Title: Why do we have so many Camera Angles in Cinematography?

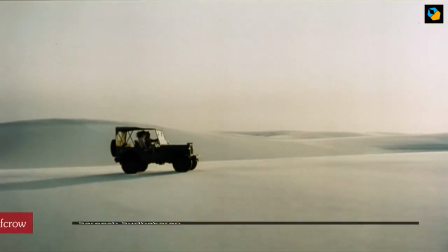When you see someone in real life, they're in one place, and you're in another. If you place a camera where you're standing, you get one camera angle.
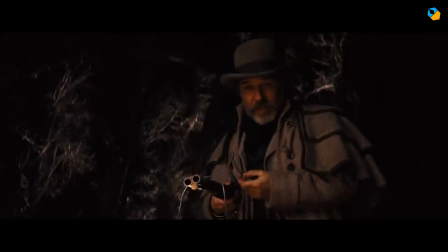That's one point of view. If you went lower or higher, you get another camera angle.
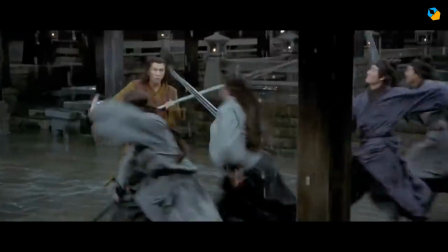This isn't something you're likely to do in real life. In real life, you get one camera angle, and most times, you don't strive for others.
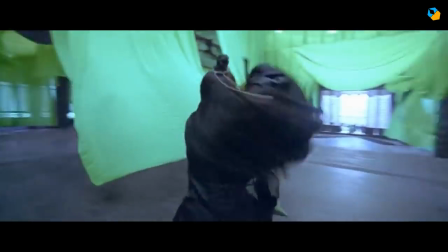You don't say, excuse me, let me get a different look at you and walk to the other side.
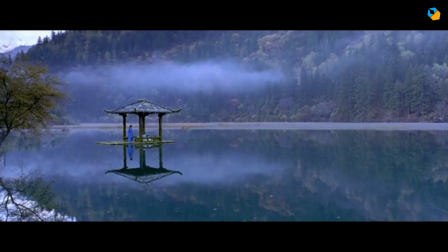We assume the angle we get is the best, because we found ourselves in it.
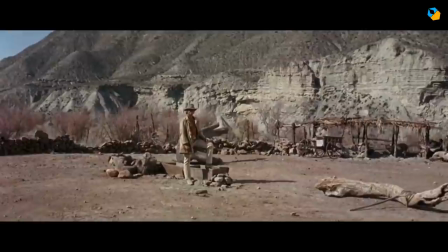However, you'd be amazed how changing your position relative to the subject can change how you perceive the subject.
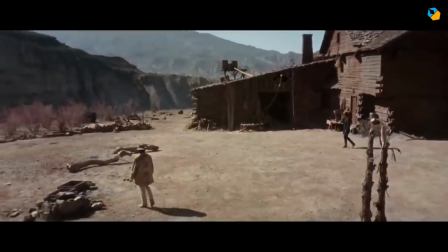Not only do you get new information about the side or top or a low angle, but you also feel differently.
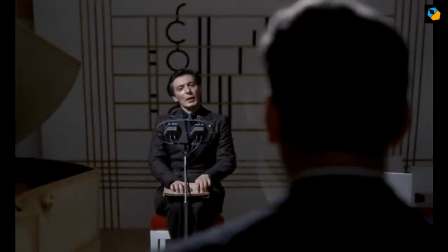Our position matters. Just as people say, first impressions matter, it also matters where you stand to make that impression from. film.
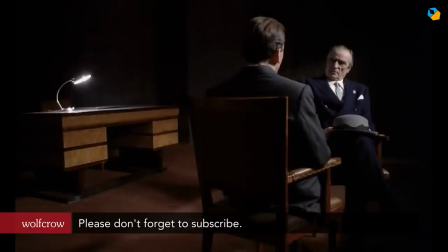When you watch a film and see multiple camera angles, you get different points of view.
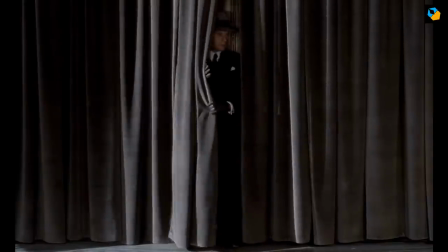If these angles are chosen wisely by the filmmaker, it can really enrichen your experience to the point where you feel you're more intimate with the world.
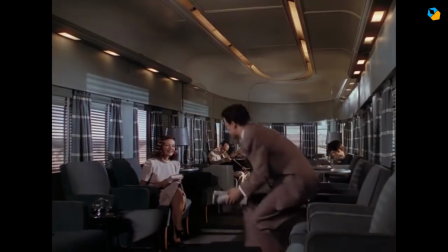Not only do you empathize better with the characters, you also feel the space.
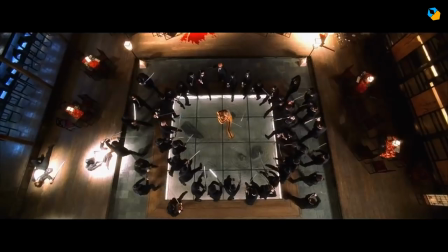You can't walk to a bar in a two-dimensional frame, but a series of shots from different angles gives you a more intuitive understanding of the geometry of the scene. scene.
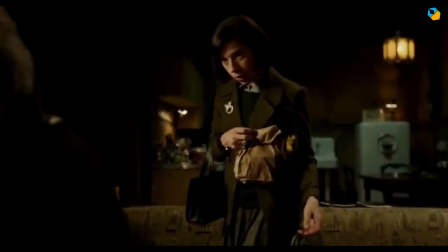You might just be seeing pieces of it, but your brain will fill in the rest.
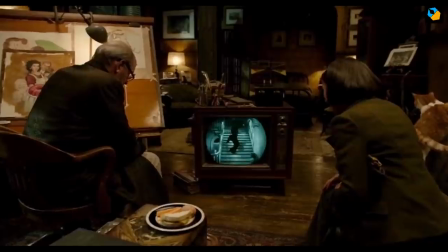The actors appear more three-dimensional and the space they occupy come to life as well.
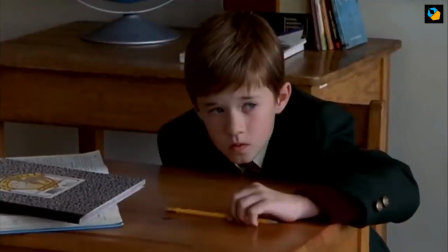All this makes the scene more real. Imagine you're 10 years old sitting in a classroom while the teacher approaches you.
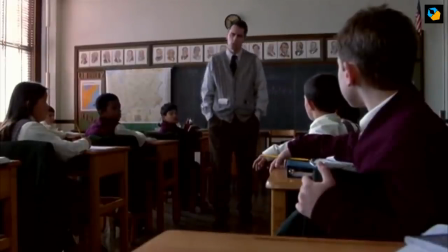They appear huge and threatening. What if you place the camera at a lower angle?
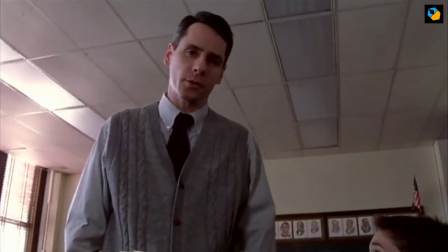Can you make your actor more intimidating? Now imagine you're looking down on a child.
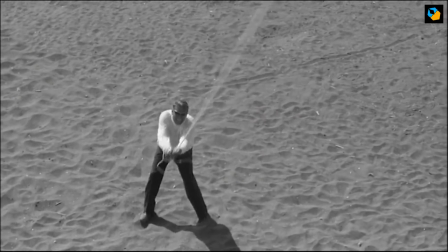They appear vulnerable. What if you place the camera at a higher angle? Can you make a threatening actor vulnerable?
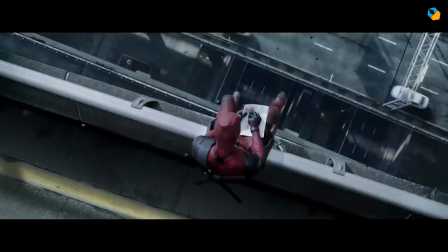Can you go a whole lot higher and get a bird's eye view? Things sure do look small and different from high up.
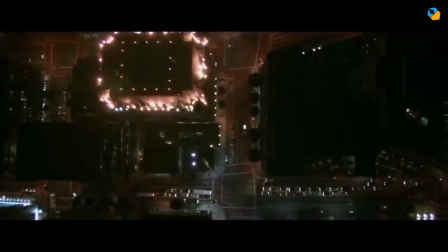You might have seen your house a million times, but seeing it on Google Maps for the first time from above is still exciting.
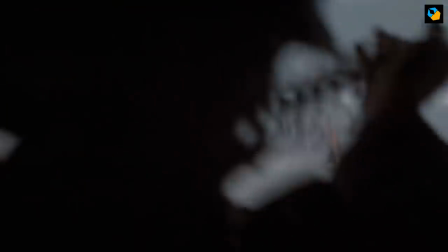The angle matters. When filmmakers talk about camera angles, the position of the camera is just one aspect of it.
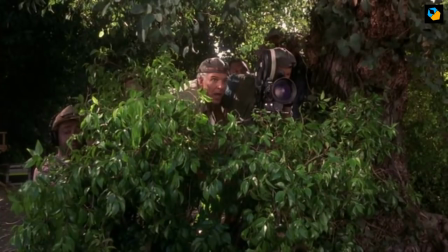In cinematography you can do a whole lot more. There's this piece of glass on the front of most cameras that we call a lens.
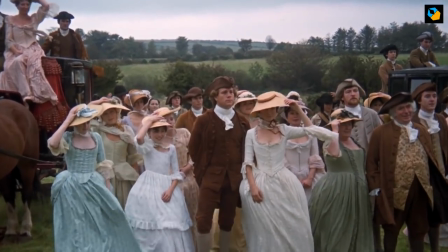The lens has characteristics that can alter how reality is portrayed.
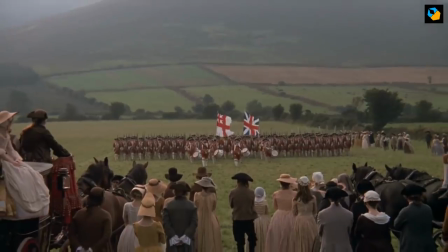For example, you can stand in the exact same place and get two different camera angles, if you change the focal length.
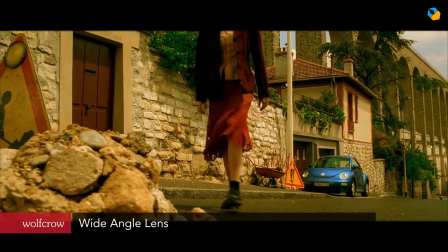If you use what is called a wide angle lens, you see more in the frame.
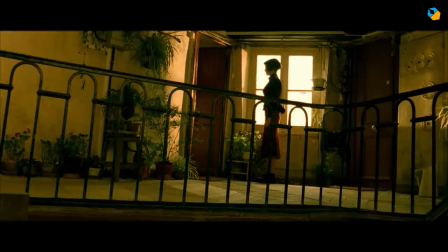It's really interesting because we can take in a lot with our eyes from where we stand. It's almost a 180 degree field of view, but we don't feel that.
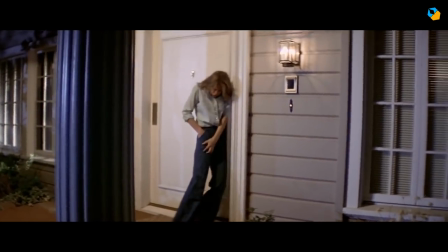We feel most of our vision is concentrated in the center somewhere. A medium focal length comes close to what the human eye thinks it sees.
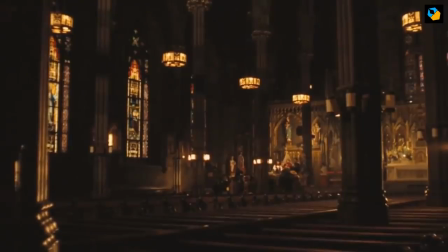There's no exact equivalent, but conventionally it's somewhere between 35-50mm on a full-frame sensor.
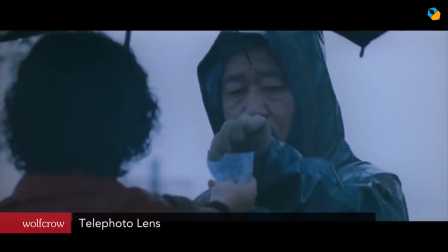If you use what's called a telephoto lens, you get an even tighter shot. It focuses your attention on the actor and not the surroundings.
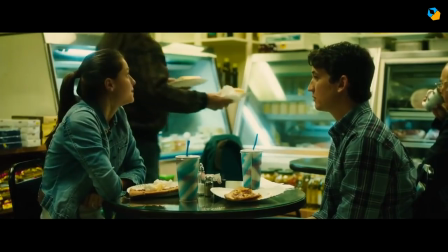The difference is striking and important. Having different focal lens and lenses is useful because space is at a premium.
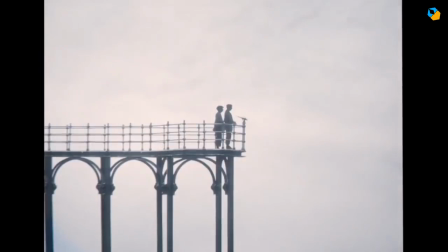You can't always go too far or get too close to your subject, so you need lenses that can show more or get you closer.
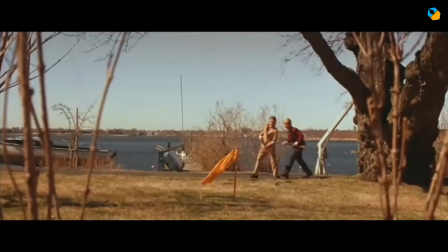Lenses let you achieve shots you can't get otherwise. The change in focal lens also changes the geometry of how a scene is drawn.
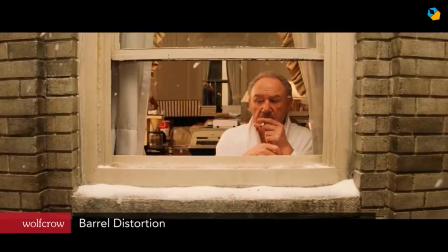Wide angle lenses have something called barrel distortion. The wider you go, the wider it feels.
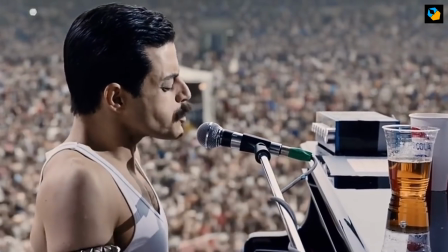On the other hand, telephoto lenses have what's called pincushion distortion.
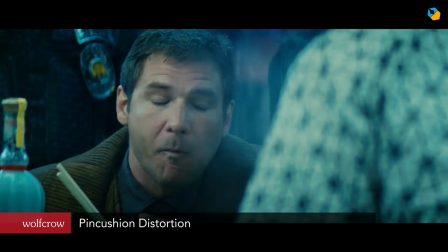The effect isn't as pronounced as barrel distortion, because good lenses typically keep this at a minimum.
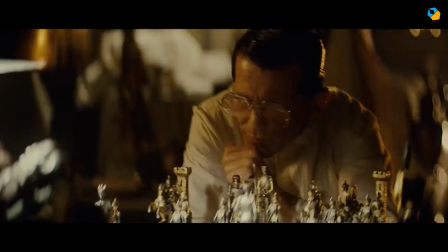Many portrait photographers use telephoto lenses to make their subjects appear thinner. There's more.
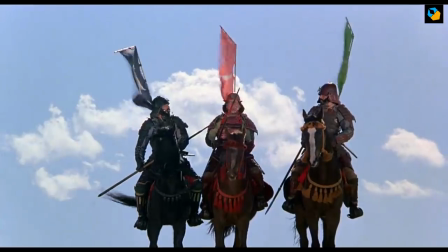With telephoto lenses, the distance between the subject and the background appears different.
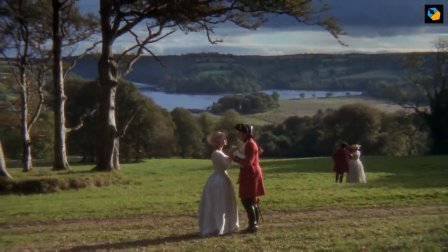In a wide-angle shot, the background appears further back, even if it isn't. In a telephoto shot, the background appears a lot closer, even if it isn't.
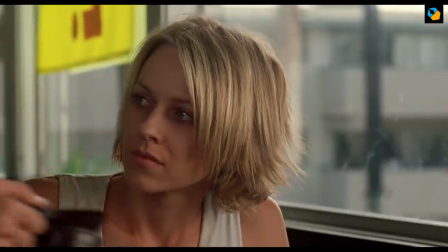This has huge repercussions.
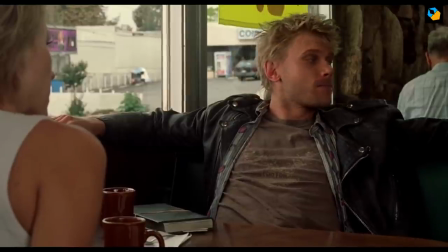Lenses, like paintbrushes, offer filmmakers a way to change how they want the audience to feel about a scene or character.
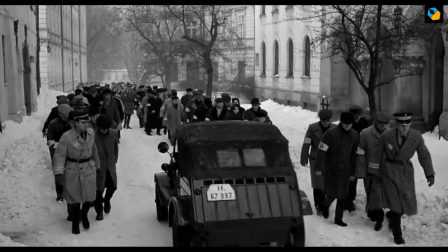Steven Spielberg likes to use wide-angle lenses. This shows us more of the background and gives his films a more realistic grounding than others.
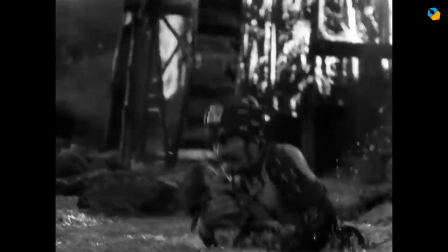On the other hand, Akira Kurosawa used telephoto lenses more, and this made the backgrounds imposing and powerful.
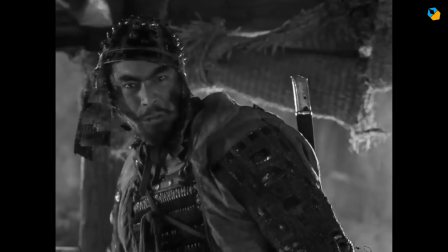It gave the actor's position and presence more importance than what you would have perceived if you were on set, not looking through the lens.
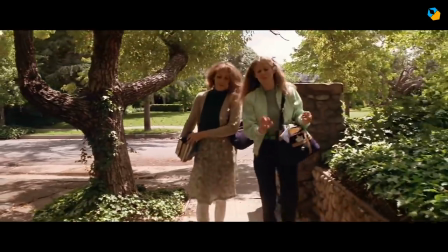This also affects movement. Wide angle lenses can make characters appear to move faster, because we feel they're covering more distance.
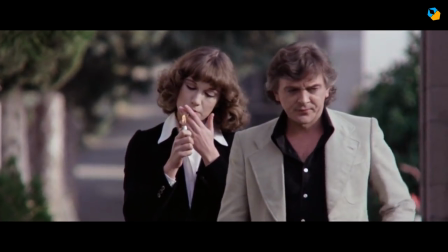On the other hand, if a character is walking towards a lens with a telephoto focal length, it's like they're on a treadmill going nowhere.
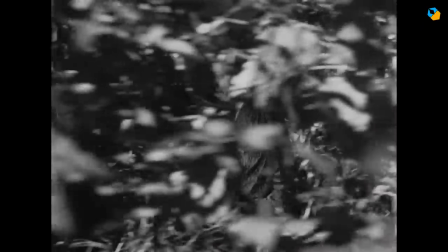Telephoto lenses make characters running across the frame appear faster, because they seem to be covering more ground due to the parallax effect.
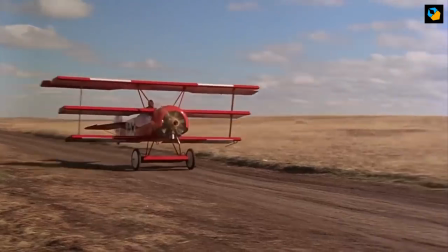Wide-angle lenses make them appear slower across the frame. All these variations are possible with just the focal length, but it doesn't end there.
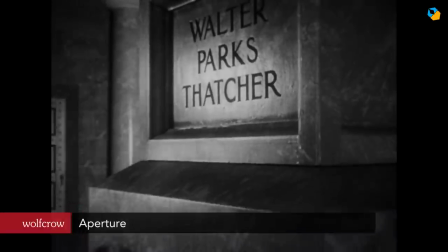Lenses also have an aperture. By closing down the aperture you get greater depth of field.
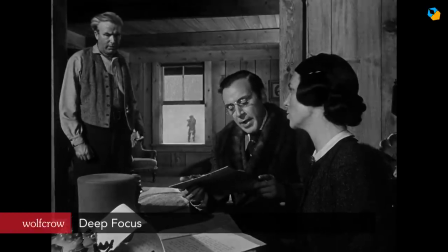Directors like Orson Welles use deep focus to make everything from foreground to background sharp and recognizable.
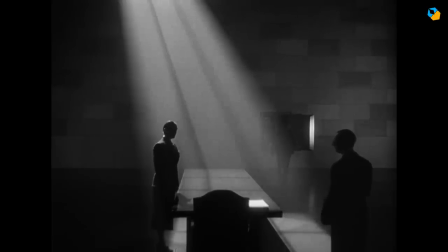This is how most people see reality. You don't see blurry backgrounds, unless you bumped your head on your camera, or if you had too too many.
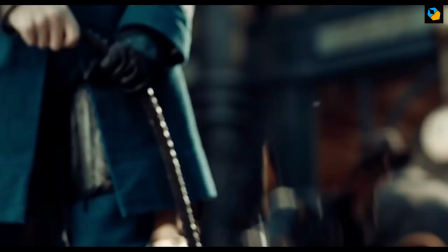The modern trend is to keep the aperture wide open. This blurs out the background.
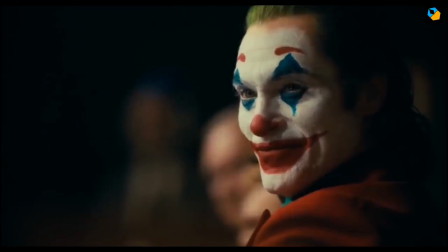Modern films like Joker use this technique to isolate the central character from his surroundings so the feeling of loneliness was overwhelming.
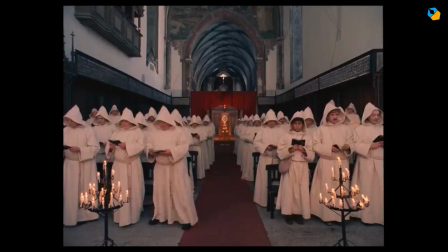Deep focus allows you to always have the background present, so it becomes a part of the story.
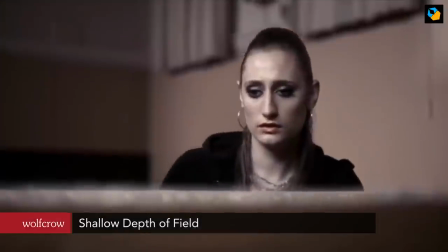Blurry backgrounds allow you to hide poor backgrounds. This is a huge reason why most low-budget television shows and films use
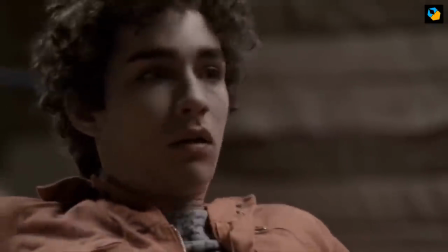some amount of blur to take your attention away from imperfect locations or art direction.
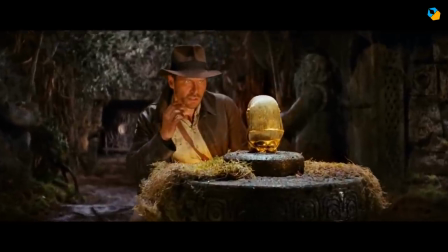Most cinematographers stay in a happy medium between a blurred background and deep focus.
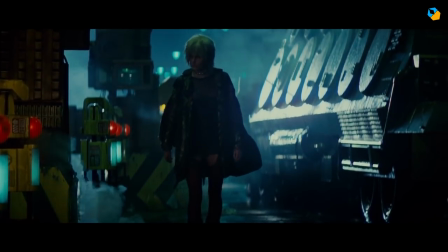You can see where the characters are and this raises the awareness of the space they occupy.
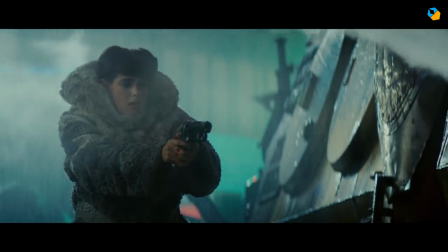But because they're sharp and the backgrounds are not so, they pop and appear more three-dimensional.
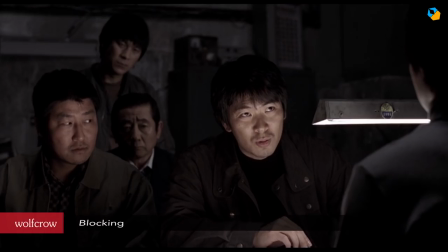The positioning of actors relative to the camera is called blocking. They could move or stay still, or do both.
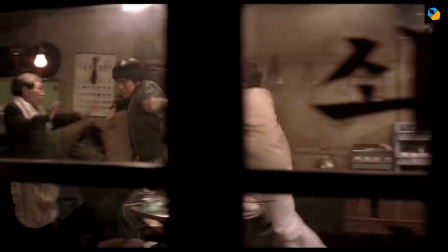The camera could move or stay still or do both. It's all a dance.
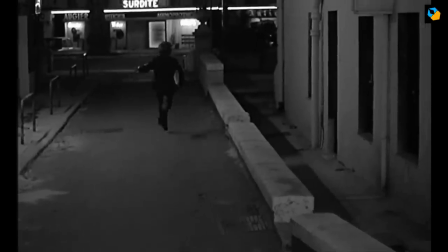By clever blocking, different focal lengths, and different apertures, filmmakers can tremendously change how a scene plays out.
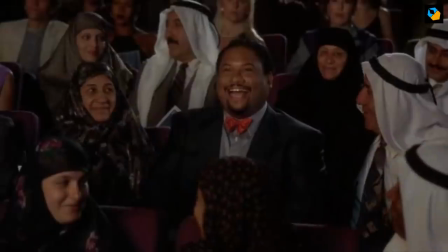We as the audience can't really move relative to the cinema screen, so we must tacitly accept the filmmakers' version of this reality.
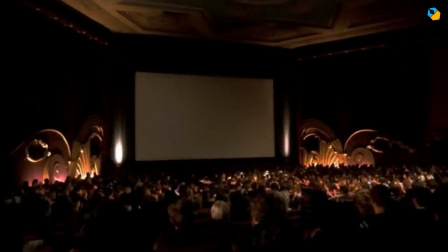We're just passive participants here, because we pay to watch the film. It's just like a sports game where the ticket you buy gives you access to a certain seat.
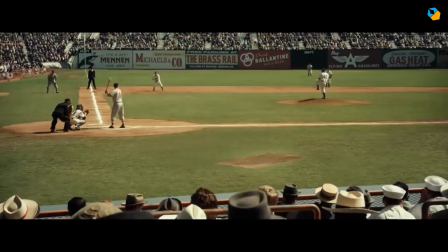I've seen sports from up close and far away. The experiences are different.
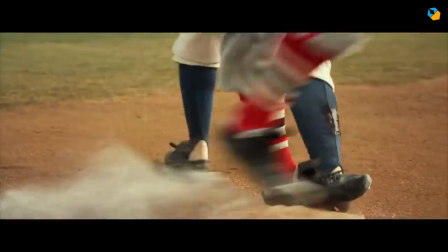The experience of watching it at home from multiple camera angles is even more different.
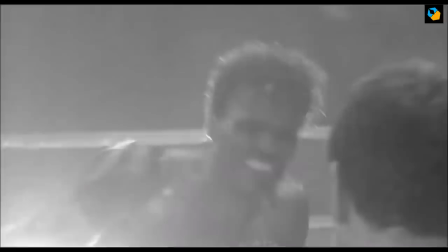That's what filmmakers try to give you with different camera angles.
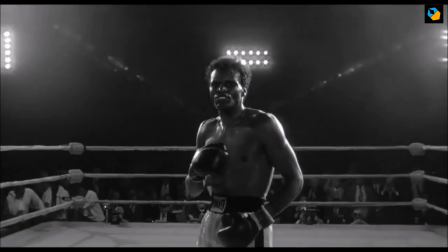A presentation of the story, from points of view, they have chosen to highlight what they think are the most important elements of a scene.
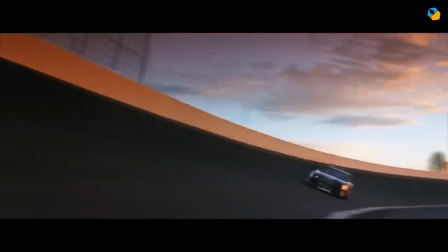When it works, the effect is magical. angle.
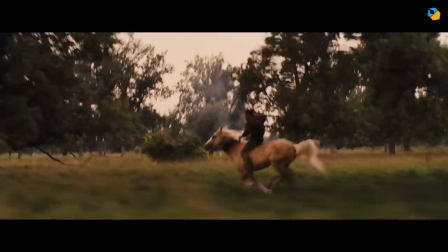It transports you into a new and immersive world, with characters you can relate to, in spaces and locations you're taken along with,
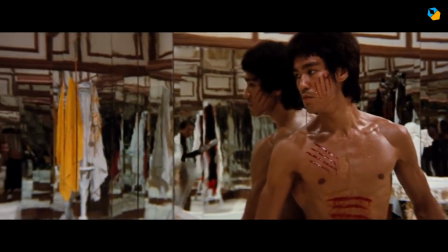on adventures you dare not look away from, and moments you want to watch over and over again.
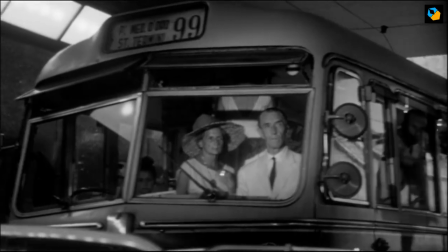That's the magic of camera angles.
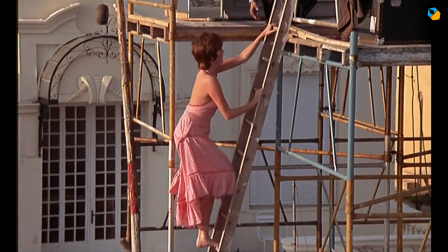Next time you watch a movie that completely sucks you in, give a silent nod, or a standing ovation to the filmmakers that made it happen.
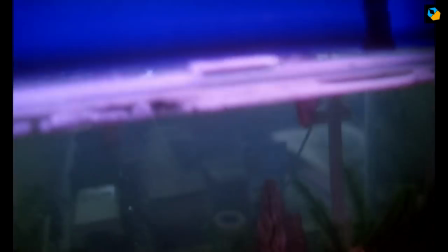And before you do, please hit like, then subscribe, and hit the bell you'll see on the right, because we play all your favorite hits and cover all the angles.